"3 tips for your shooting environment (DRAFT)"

Hi, my name is Chris Tilley, and I'm the Collaborative Learning Hub Administrator for the George Mason University Arlington campus. Today I want to share 3 tips with you that will greatly enhance your video presentation. These are tips that are often overlooked when people are shooting, especially using a webcam.
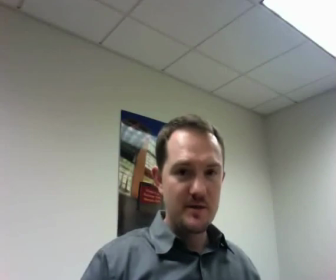The first tip I want to talk to you about is called framing. Now this shot is a bad example of framing.
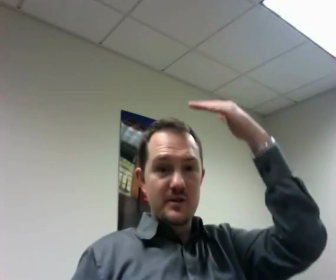There's a whole lot of distance between the top of my head and the top of the screen.
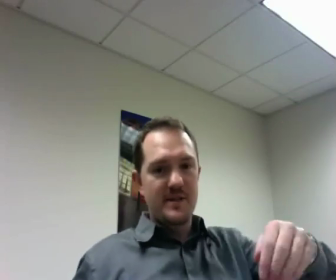We've also got this light here. How do we correct this? Simple. We're going to move the camera.
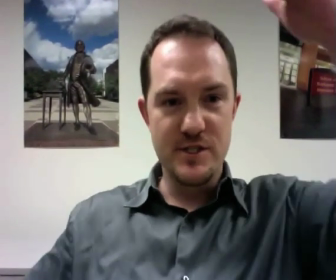Now I've got the camera at eye level. There's just a little bit of room between the top of my head and the top of the screen.
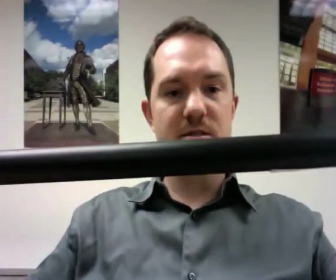And let's say that this is about the middle of the screen.
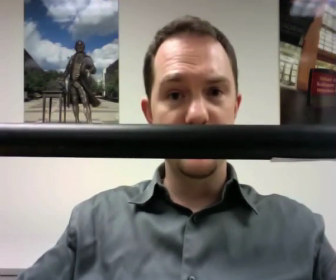You want your eyes to be over the middle of the screen. So this is an example of good framing. The second tip that I want to talk about has to do with the background of your video. Now, some people might play it safe and just have a white wall, but I think that it's really boring and it doesn't look good. Somehow it's actually more distracting than having something in the background. On the other hand, you do want to make sure that whatever your background is something that complements what you're saying.
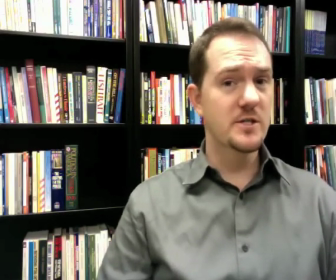So, for example, if you're giving a lecture, you want to appear scholarly and knowledgeable, so a library like this might be good.
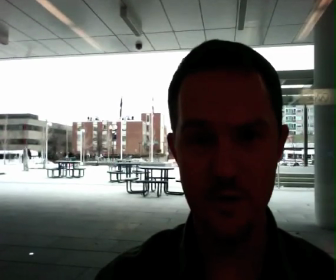Another thing you want to consider when you're choosing your background is this. Don't have a window in the background.
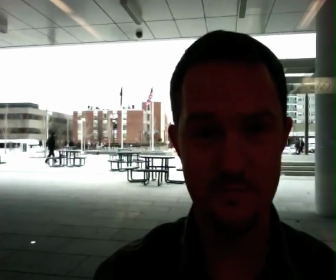It creates a silhouette effect, and that way people won't be able to see you as well. The third tip that I want to talk to you about is very important. It's about sound. The audio of your video is just as important as the video. Now, you're probably shooting this in your office or maybe at home. Let's say you're in your office and you're shooting with your webcam. Your office might be quiet, but what about your neighbors? Are they talking really loud or are they on the phone? You might want to pick a time in the day when there's not a whole lot of chatter going on, and that way you'll be absolutely certain that it's going to be quiet. Another thing that you need to remember too is that before you start shooting, and I can't stress this enough, you really want to make sure that you turn your cell phone off. Alright, so let's review those 3 tips. 1. The framing of the shot.
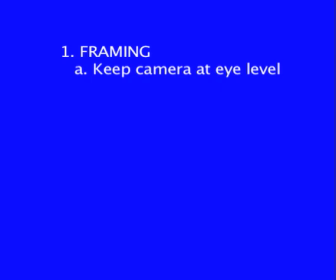Keep your camera at eye level and try to make sure that there's not a lot of room between the top of the screen and the top of your head. 2. The background. Pick something that looks natural and make sure that you don't have a window in the background.
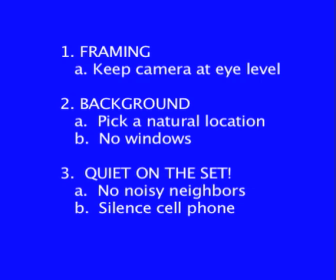3rd, quiet on the set. No noisy neighbors and silence your cell phones. Following those 3 simple tips will certainly enhance the quality of your next video.